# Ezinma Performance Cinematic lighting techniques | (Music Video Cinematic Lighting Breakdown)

and welcome back to the channel. I am Skinny. I am a director and a portrait photographer that specializes in lifestyle and fashion photography.
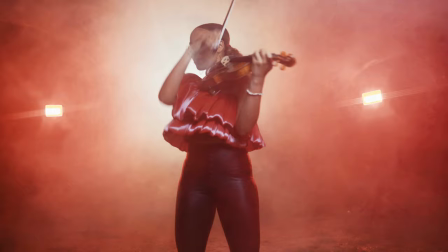(0:37)
In this video, we are shooting my friend Azima Ramsey, who is a classical violinist who fuses hip-hop into her music.
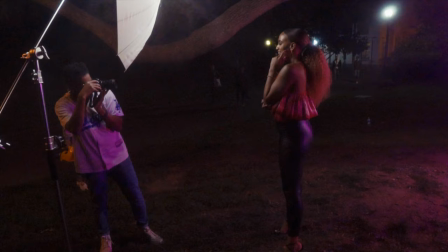(0:46)
In this shoot, we are taking you behind the scenes of an extended video where we turned Prospect Park,
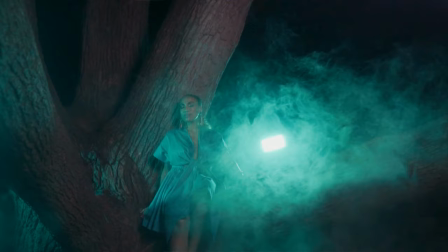(0:53)
which is a local park here in Brooklyn, New York, into a full-on concert set. I'm a huge fan of live music. I love the feel that you get while watching it. I love all of the lights that they have in the background. I love the smoke, the fog machine, the ambiance.
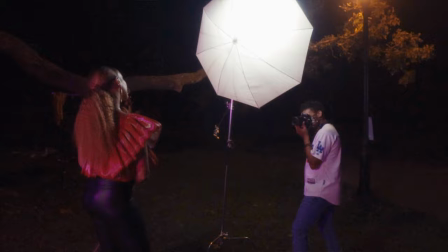(1:11)
I love the feel of it. So it started as a photo shoot request and it ended up being an entire video production. This all came together through love and friendship and just good vibes.
I hit up Skinny and I was like, Skinny, can you please shoot me? And then it turned into this big production because it's of course Skinny, and here we are. So let's do this.
If we're gonna do all of the work as far as setting up the lighting and the location scouting, you might as well get the most bang for your buck. So with that being said, let me break down how we shot this video and also show you some of the stills that we were able to capture as well. So to start, you guys know that I love experimenting with, I want to say, inexpensive gear, because I believe that once you have the basics as far as gear goes, then just simple additions will help you along the way.
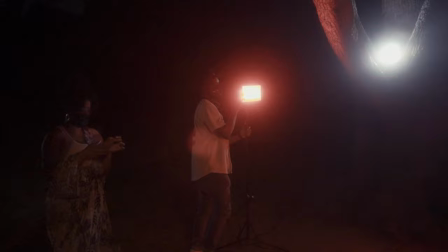(2:03)
There are some RGB LED panels that look very similar to the GVM video lights that I picked up from Amazon for about, I want to say, less than $100. They come two panels to a set. They are RGB, they are dimmable, and they're 100 watts. So that's a lot of output for something that is super inexpensive.
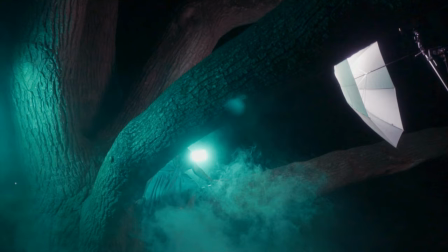(2:25)
And I figured that this was the perfect time to give it a try. For the location in Prospect Park,
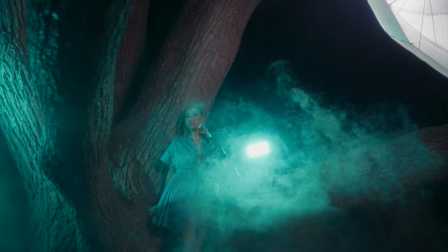(2:30)
there is a gigantic tree where the limbs just extend far out.
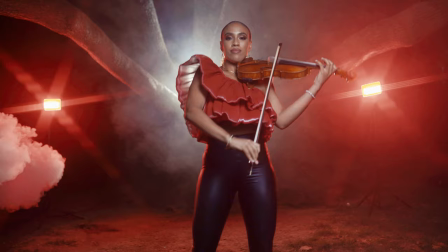(2:34)
So when you're using a very wide angle lens, it will give the perception of this tree just being larger than life, which it pretty much is. When using the right lighting for this setup, it can actually enhance those features of this tree, but also give it a much different feel than when you see it during the daytime.
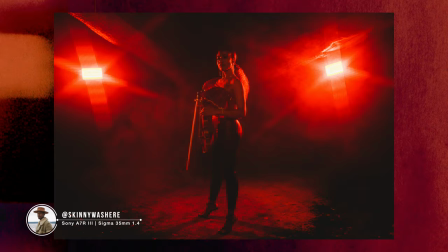(2:51)
We also chose to shoot at night so that we can control the lighting, and then also there's a lot less foot traffic in that part of the park during that time.
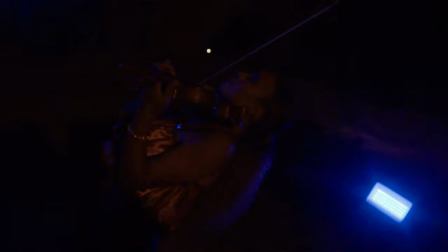(3:01)
So for lighting, we are using two RGB LED panels, and we are also adding in a dimmer that you can pick up from Amazon.
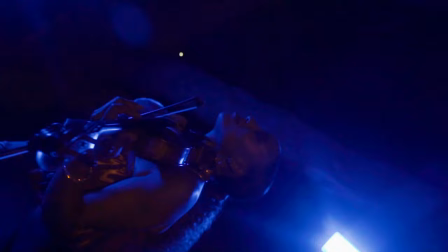(3:09)
It's a dimmer that you would attach to your porch light. It is remote controllable.
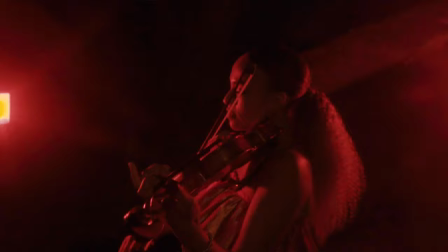(3:12)
It also has light functions, so it can have flash, it can have slow strobes, it can have broken TV, that sort of effect. And we were able to utilize that with these RGB panels. With the dimmer and the panels together, I'm probably looking at $120 in lighting. I also brought out two of the Young Nuo LED lights that run off of these NP batteries. And the reason I use that is because they're super lightweight. I figured that because it was dark, they're powerful enough for me to use them at night.
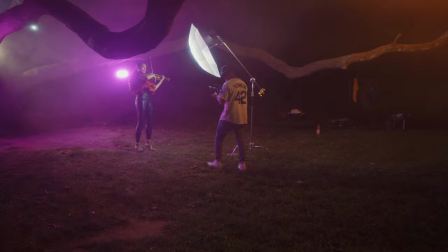(3:47)
And what I did was I added one to the tree to add as a backlight.
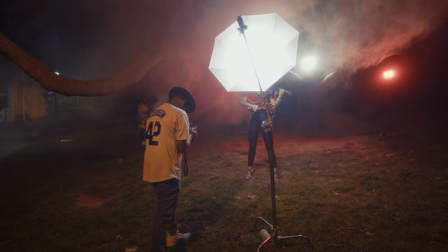(3:52)
And the second one I used as a key light going through a shoot through umbrella.
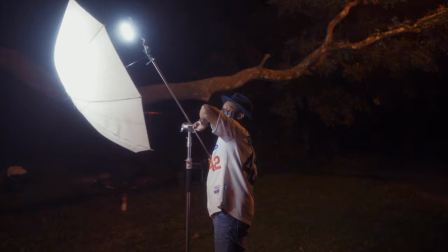(3:57)
Going through the shoot through umbrella was actually really simple. It's usually how I shoot my portraits when I'm using strobes.
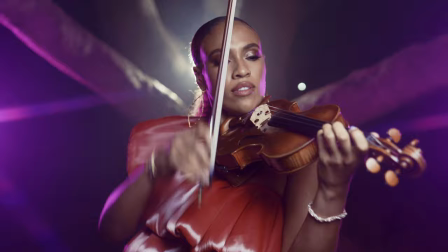(4:03)
So using this with the LED light, I knew that it would give us beauty light for what we are shooting.
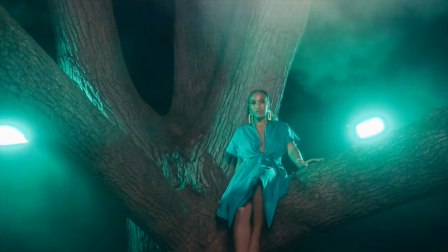(4:08)
It's also flattering, and because of the size of the source in comparison to the subject, it made Azima's skin glow, and it also makes her pop from the background.
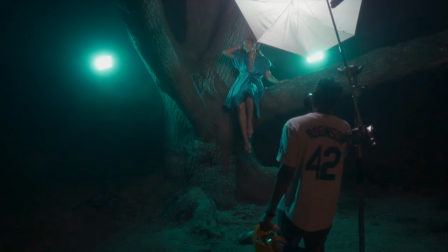(4:19)
For some of the stills, I also used a Canon pocket flash with some pocket wizards just because it is super lightweight, it's nighttime, you don't really need a lot of power to capture great portraits in that setting.